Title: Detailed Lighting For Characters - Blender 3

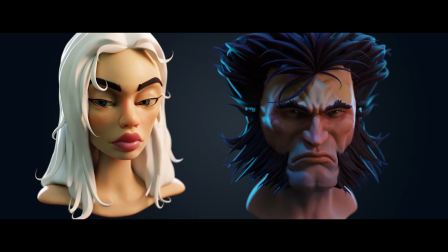0s
In this video, I'll be talking about lighting, particularly lighting characters, but I'll give you hints and tips on lighting in general.
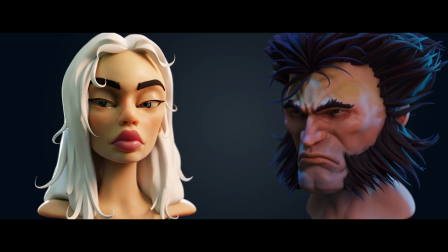5s
And I'll also be showing you two very different characters and talk you through how and why I set up the lighting for each.
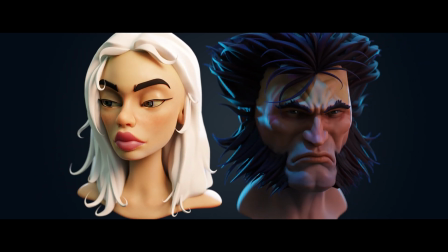12s
If you like what I do, then do check out my website and the playlist in the description for more great content.
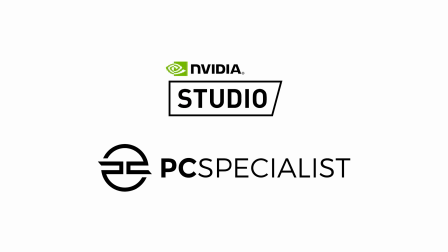16s
First of all, a big thank you to the sponsors of this video, NVIDIA and PC Specialist.
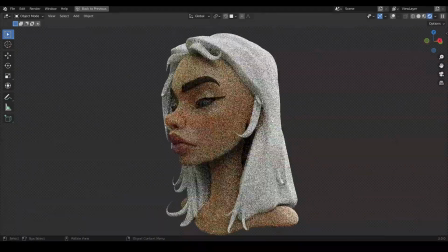21s
As you probably know, Blender's performance is greatly accelerated by NVIDIA RTX GPUs with their RT cores and AI Tensor cores,
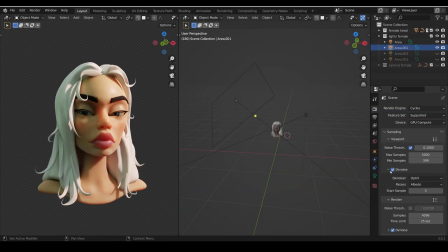29s
boosting viewport performance, denoising, rendering, and much more. And you'll see that performance boost clearly within this video.
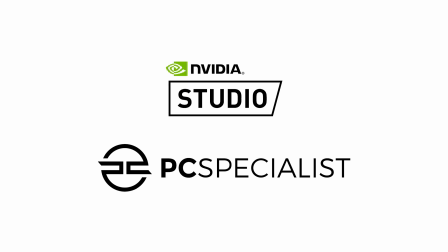35s
PC Specialist are a NVIDIA Studio partner, selling a range of customizable PCs that perform superbly well with Blender.
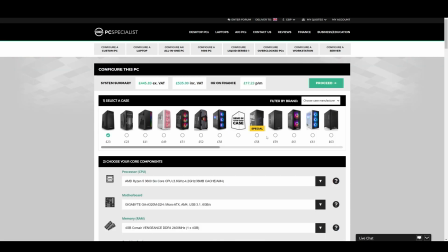42s
As I've said before, I'm a big fan of PC Specialist and have had a great experience with their PCs.
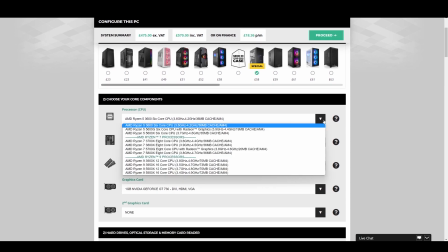47s
They're leading system builders, specializing in custom PCs and laptops for creators and gamers. PC Specialists sell a range of customizable PCs that are NVIDIA Studio certified, meaning the spec has been tested to meet creators' requirements.
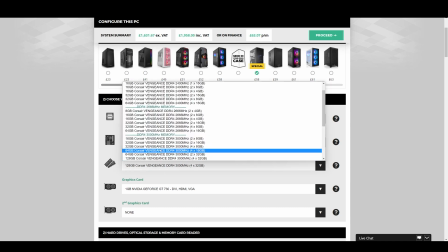60s
Configure your next NVIDIA RTX system using PC Specialists' online configurator.
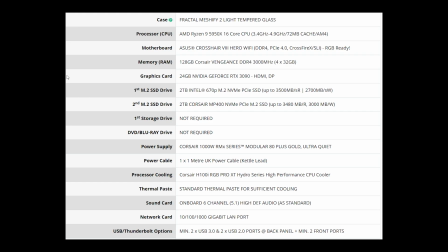65s
I'm using a PC Specialist machine, and because I always get asked, you can see my PC specs on screen here. The star of the show being the RTX 3090 and the AMD Ryzen 9 5950X. I'm extremely happy with it, it's powerful, quiet, and I know it's been built properly with the creator in mind.
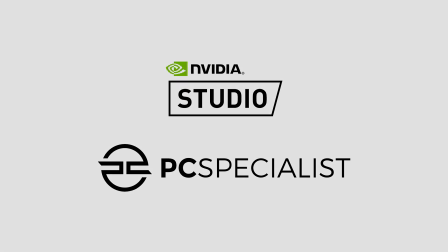81s
So a massive thank you to PC Specialist and NVIDIA for their support of this channel. So let's take a close look at lighting.
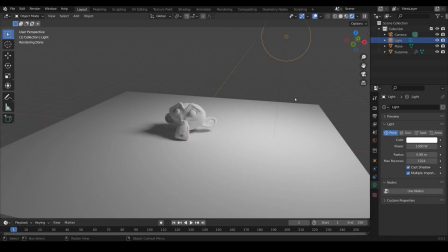88s
So here I am in a simple scene. I've got a floor, which is just a plane, and a monkey, which has a subdivision surface modifier on it with two levels of subdivision, and it's shaded smooth. It's just your basic scene with a simple light up here. And when I click on the light and go to the lighting settings down the bottom here, you can see that it's a 1000-watt light and it's pure white.
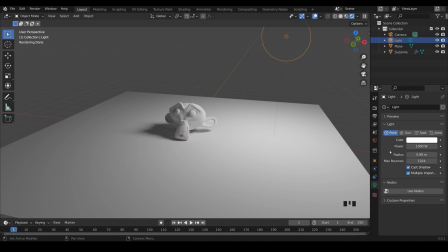107s
Now the first thing to think about is the size of your scene and the power. At the moment, if I click on my monkey and press N and go to item, you can see that this monkey is pretty massive.
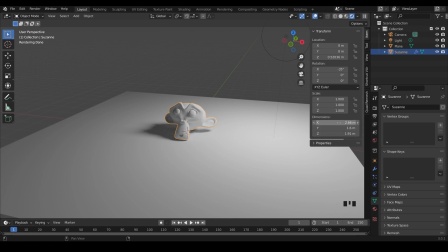118s
It's around 2 meters big. If I take my whole scene, and I'll press N to get rid of the toolbar, scale it right down, can you see how the monkey becomes a lot brighter?
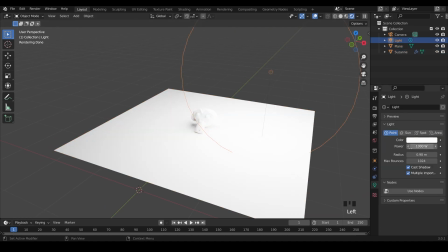127s
So the power of the light, if I click on the power again, depends on how big your scene is. And that of course is quite obvious when you think about it. If I shine a 1000 watt light on something really small like an apple or orange, it will seem really bright. But if I shine that 1000 watt on, let's say, a truck, it just won't seem as bright.
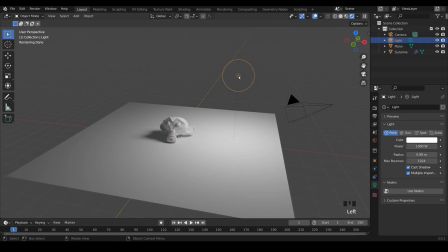146s
So I'll undo those changes and click on the light again, and you can see how much dimmer it seems to be. So do think about the size of your scene when you're configuring the power of your lights. The next thing to think about is distance. If I press G to grab and move my light closer to the monkey, it seems to get brighter.
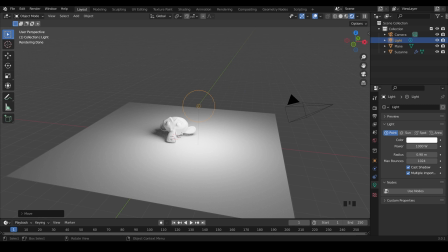162s
So the closer the light is to objects, the brighter they are. It's something called the inverse square law, which you'll have heard about if you've studied photography.
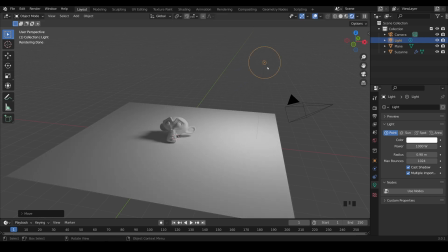170s
So lights get dimmer the further away they are. So the size of the scene matters when talking about the power, but also the distance of the light from the object. The next thing to talk about is direction. Now at the moment I'm using an omnidirectional light, but it's off to the side of our monkey,
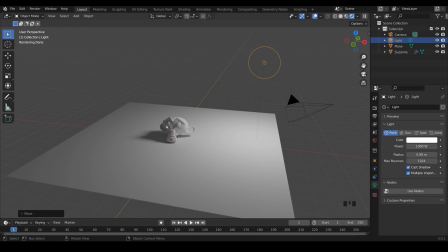186s
and therefore we're getting a nice shadow on the floor and the far side of the monkey here.
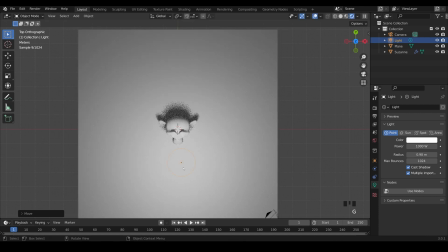191s
If I go to top view and press G to grab, bring this around to the front to somewhere like this,
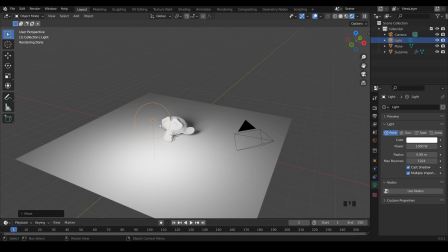196s
you can see that the features of the monkey aren't quite as nice as if I bring it across to the side here. So being side on like this gives us these nice shadows. I'll undo that movement. We've lost our nice shadows on the face when it's right in front. So the direction the light's coming from makes a big difference to how your objects will look.
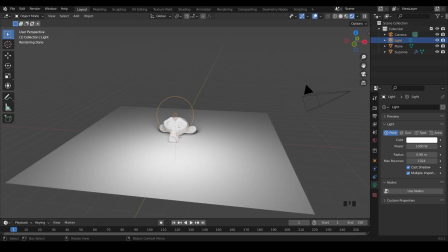213s
Because when you think about it, the shadows are a major part of what gives us the depth information of our objects.
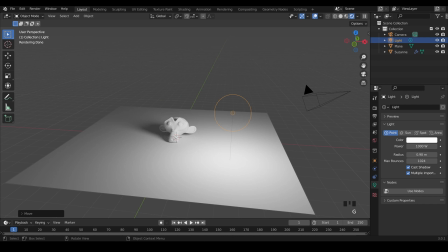220s
So bringing the light across to the side and increasing those shadows will help us understand this image. The next thing to think about is the different types of lights. We've got a point light, which is omnidirectional, so it's lighting everything around it.
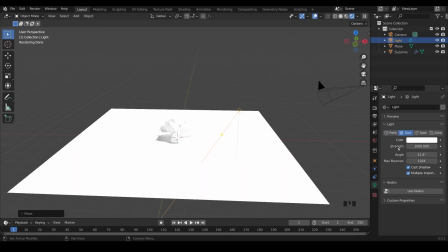233s
The sunlight is from one direction, and its strength is measured differently to the other lights. The other lights are in watts, this just has an arbitrary number.
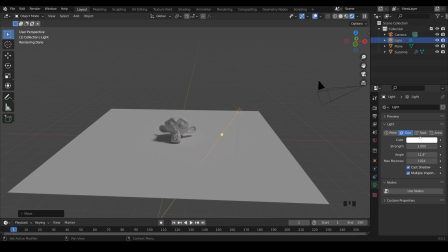241s
And you'll need to bring this down to about 1 to be similar to 1000 watts of the other ones, of course, depending on the distance.